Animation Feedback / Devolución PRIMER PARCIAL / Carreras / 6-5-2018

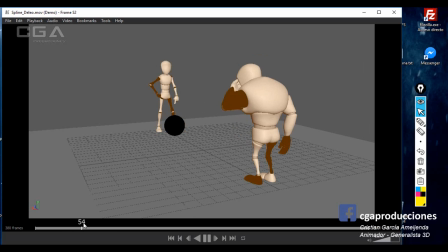(90:57)
Y en realidad no es así. Uno cuando está animando tiene que mover todo el personaje todo el tiempo. Fíjate acá el grandote. El grandote en este tiempo está fijo, no se mueve para nada. Eso nunca puede pasar, ¿sí? Entonces, estás animando solamente algunas partes de los personajes, cosa que queda mal.
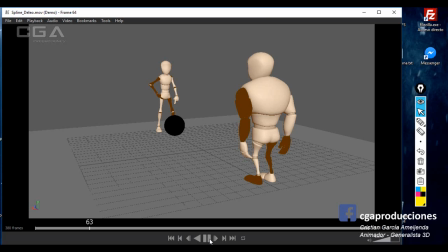(91:14)
Estás animándolas muy rápido, ¿sí? Y el espectador no llega a entender lo que está pasando. O sea, esta pose de acá no se entiende qué es, porque va muy rápido. No le estás dando el timing que necesita. En el blocking funcionaba, pero acá en el spline hay que empezar a trabajar un poco más las pausas, ¿sí? Los balanceos están bien, cuando camina el personaje eso está bien.
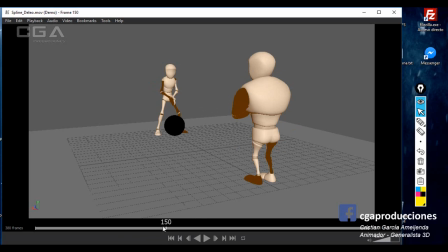(91:36)
Ojo acá con el grandote, que vos acá entiendo que vos quisiste hacer como que está esperando, ¿sí? Fíjate que cuando una persona hace eso con el pie, en realidad el pivot está acá, está en el talón, ¿sí? O sea, uno rota el pie desde ahí, no desde esa zona solamente los dedos.
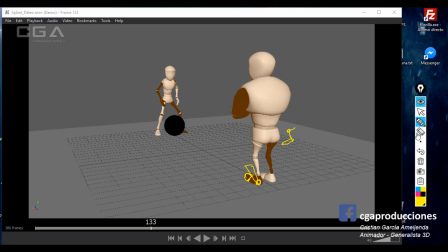(91:55)
Sería imposible hacerlo así. Eso por un lado. Ahora, seguimos. Bien, esto que baja lo veo bien, ¿sí?
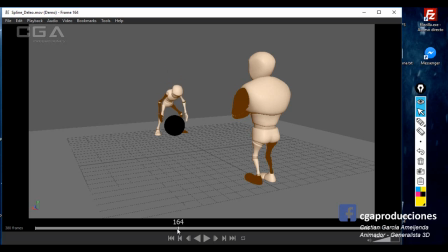(92:12)
Lo veo bien, la parte que baja, quizás un poco rápido, despega, o sea, como que pum, sale de golpe, no hay una anticipación, ¿sí? Le falta como ir para atrás y después para adelante. La bajada la veo bien, pero le falta anticipación a esta animación. Acordate que de cualquier acción previamente hay una anticipación, ¿sí?
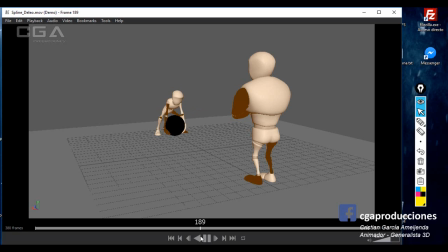(92:30)
Esta parte es la que más me gusta, el momento en el que el personaje tira, creo que lo trabajaste bien, separaste el torso, la cabeza. Acá me molesta mucho que salga tan de golpe la pelota. O sea, si es una pelota muy pesada, ¿cómo hace el personaje para de golpe en 3 frames levantarla así? ¿Sí? Ojo también acá que se están moviendo ambos pies, pie izquierdo y pie derecho.
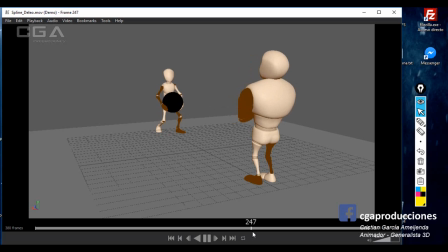(92:50)
¿Sí? Eso nunca puede pasar. La caminata, ok, no la veo mal, pero lo que me está pasando es que la pose del personaje cuando camina le falta,
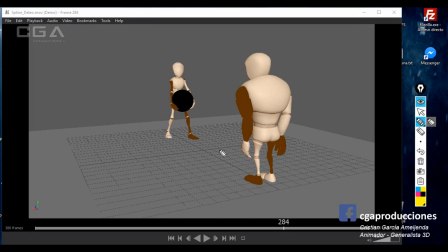(93:04)
o sea, le quita peso a la pelota. ¿Por qué? Porque cuando uno camina en realidad, con un peso, vos me estás planteando, lo voy a dibujar de perfil. Vos tenés el tipito que está caminando ahí, ¿sí? Ponele ahí el pie con esto acá.
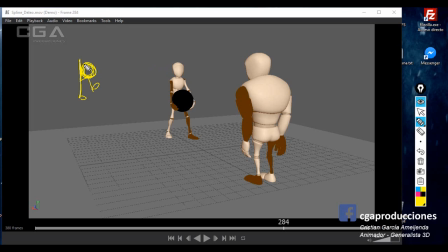(93:19)
Y tiene un peso acá. Entonces el tipo está derecho y está llevando el peso. Técnicamente, esto está haciendo peso en esta zona. Entonces el punto más fuerte de peso es este, que no está teniendo ningún apoyo. Entonces eso, si vos me lo llevas así y es algo tan pesado, probablemente se caiga.
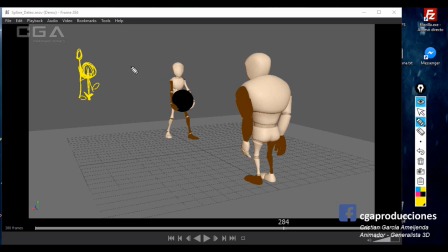(93:39)
Para sumar un poco la línea de acción y para mejorar el tema del equilibrio, tenemos dos formas de llevarlas. Una, que el personaje se incline hacia atrás, tratando de compensar hacia atrás el peso que está llevando, ¿sí? Entonces fíjate que ahí la pelota la lleva más para atrás y el peso va más cercano al pie.
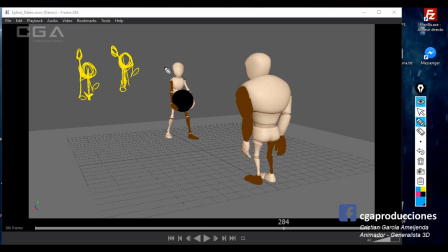(93:59)
Si yo tengo el personaje así. Y los brazos obviamente igual, seguirían teniendo la de abajo. ¿Sí? Y la otra es inclinarlo hacia adelante, o sea, vos podés tener un personaje inclinado hacia adelante,
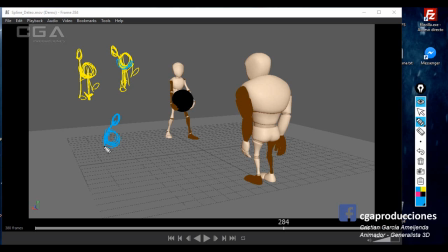(94:11)
con la pelota bien cerca del cuerpo, agarrándola, y esto es importante, los pasitos que tiene que dar siempre tienen que estar a la misma altura que la pelota, pero si vos me lo planteás derecho, cuando el personaje está derecho con un peso acá, los pasos que dé siempre van a quedar atrás del peso de la pelota, ¿sí?
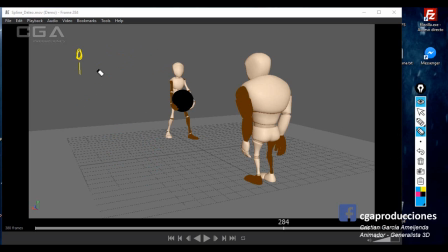(94:31)
Entonces, mejorar esa pose ayuda mucho más, no solamente a la línea de acción, al acting, pero también a la credibilidad de la física. Bien, lo deja. Acá hay otra cosa que pasa rapidísimo y no se entiende, esto que es, parece hasta un error de animación, porque fíjate,
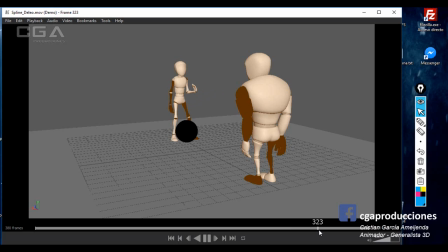(94:45)
abre el brazo y casi de un frame al otro lo cierra y esta pose de la muñeca quebrada queda muy rara, ¿sí? No se entiende que si es un saludo habría que darle un tiempo, mejorar un toque también la pose, ¿sí?
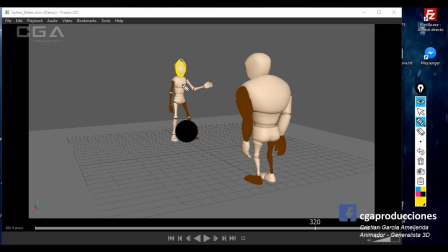(94:59)
O sea, si es un saludo, qué sé yo, darle un poco de acting para que el espectador entienda. Juntar un poquito las piernas ahí. Esto está bien, la manito acá me gusta, es un saludo sutil.
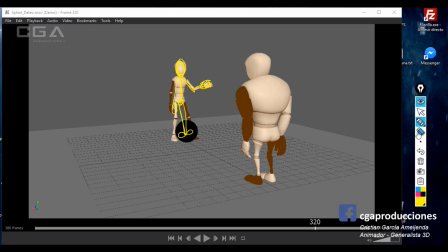(95:15)
¿Sí? Ahí. Qué sé yo, cambiar un poco la pose y que no queden las piernas todo el tiempo tan separadas. Entiendo que estaban separadas para llevar el peso, pero ahora ya no hace falta. Y cuando se va raro, ¿sí?
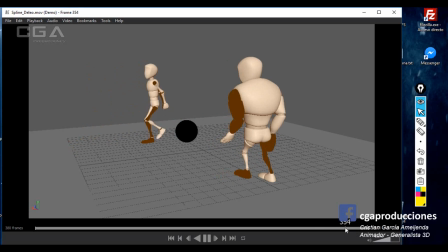(95:28)
Debo decir que la caminata queda rara porque como que este pie ahí le queda muy lejos el pie izquierdo. Y acá como que arranca despacio y de golpe, ¡pum!, se va rápido. ¿Sí? Pero no es lo que más me molesta igual. Lo que más me molesta, sí, fíjate, dos cosas. Una, algo que no puede pasar, que hay que revisar siempre cuando uno está animando al final, sobre todo, colisionan las cosas.
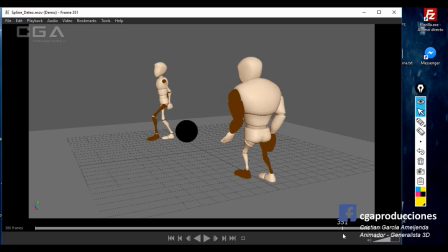(95:48)
¿Sí? Ahí hay que cuidar mucho más la animación, el rig. Está entrando el brazo sobre la cadera. ¿Sí? Después, el IK ahí se nota que queda estirado, que queda en el lugar y pasa varias veces en la caminata.
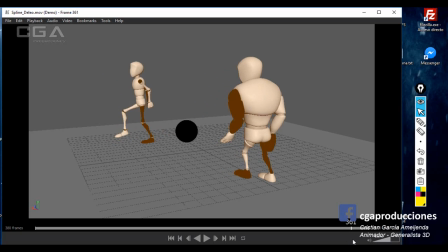(96:01)
Ahí fíjate que se nota que los IKs quedan casi en el lugar. Ahí también, como que a veces los brazos acompañan y a veces se quedan en el lugar. ¿Sí? Eso es importante. Bien, después, el grandote de acá, este personaje.
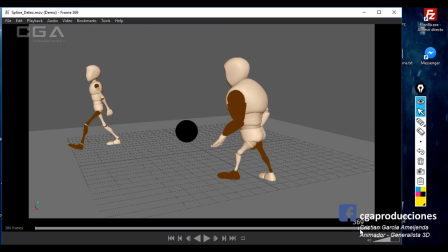(96:15)
Está llegando todo, fíjate, del frame 357 al 371 al mismo tiempo. Está llegando. Está solamente rotando y moviendo los pies. Si vos vas a moverlo así, también habría que cambiar un poco toda la expresión.
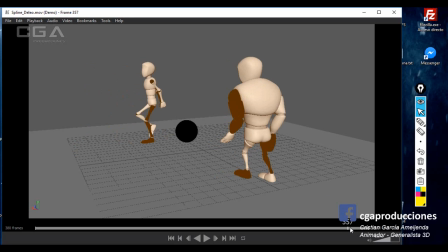(96:30)
Subir el brazo, rotar alguna otra cosa. ¿Sí? Es como una máquina que llega todo al mismo tiempo. Y eso queda raro también. Entonces, básicamente lo que más habría que cambiar este TP es el timing.
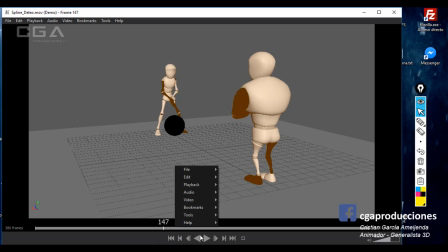(96:44)
Ojo con las colisiones, que es algo fundamental que no puede pasar. Dale entonces el tiempo y las pausas que le corresponde a cada cosa. Y darle más metabolismo a la animación, que no solamente se muevan partes específicas de los personajes,
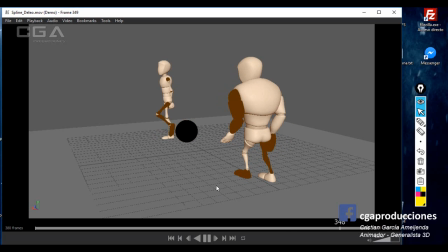(96:57)
sino que todo el tiempo tengan un leve movimiento, una sutileza, que en el dibujo tradicional lo que se hace siempre es redibujar, por ejemplo, si vos tenés, en el dibujo tradicional, si yo tuviese este personaje acá, ¿sí? Si esto fuese un dibujo, ¿no? Te lo estoy calcando.
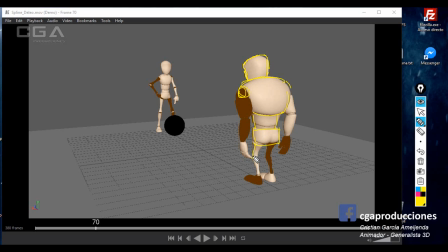(97:14)
Si vos tenés esto acá, ahí, ahí tenés las piernitas, pa, pa, pa, ahí. En el frame siguiente no se deja el mismo dibujo. ¿Qué es lo que hace el dibujante? Agarra y lo vuelve a dibujar encima, ¿sí?
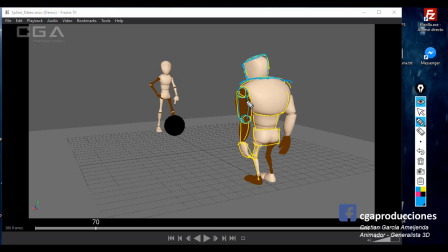(97:29)
La simple variación automática, porque al no ser máquinas siempre levemente distinto va a ser de las líneas entre sí, es lo que cuando lo reproducís frame a frame genera que el personaje levemente se mueva,
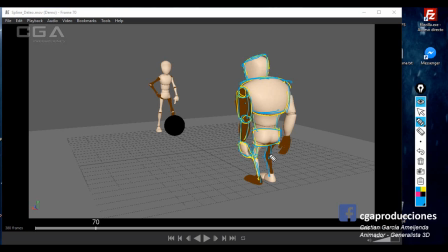(97:42)
¿sí? Nosotros en 3D no tenemos esta herramienta para poder redibujarlo encima una y otra vez, sino que la tenemos de hecho más fácil. Y da una sensación muy parecida, nunca va a ser igual a la que genera el dibujo tradicional en este caso, pero da una sensación muy parecida, que es la posibilidad de moverlo levemente de.
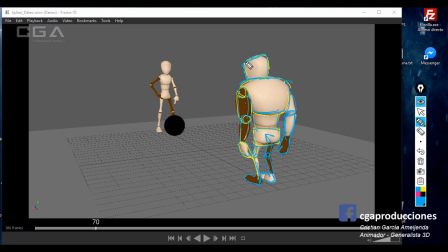(98:02)
Hay sectores claves. Uno es el torso. Otro es un poquito la cabeza, un poco el pecho, ¿sí? Un gran error es hacer de cuenta que respira inflándole el pecho. Eso queda horrible y parece que el tipo está por explotar. Eso no. Es mover levemente la cadera, acompañar con los icas de las manos, ¿sí? Sutilezas.
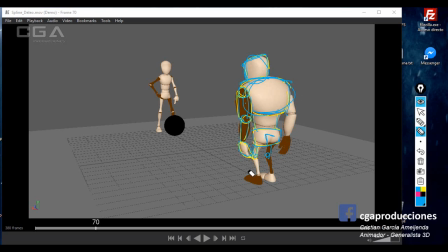(98:18)
Lo que se llama también como una especie de idle en videojuego es eso. ¿Sí? Le falta eso a la animación en general. Habría que revisar y pulir todas las cosas que mencioné en la corrección.
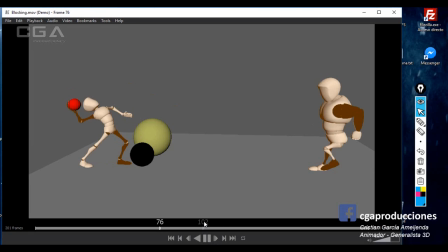(98:30)
Palombo, usted ya había visto el blocking y estaba aprobado, me acuerdo, le había comentado alguna corrección, ¿sí? Pero no mucho más que eso. Vamos directamente al spline, porque el blocking ya lo vi, se valora eso, que estuvo trabajándose bastante.
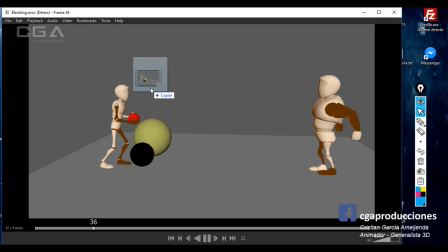(98:43)
Vamos a ver qué tal el spline y a ver si, si este blocking se le dio el timing que corresponde a la hora de intermediar.
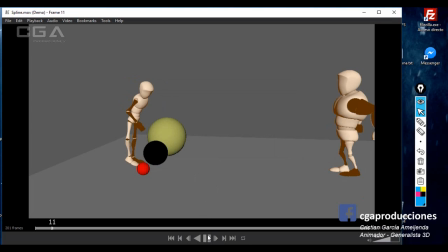(98:53)
Vamos. Bueno. Veo varias cosas, ¿sí?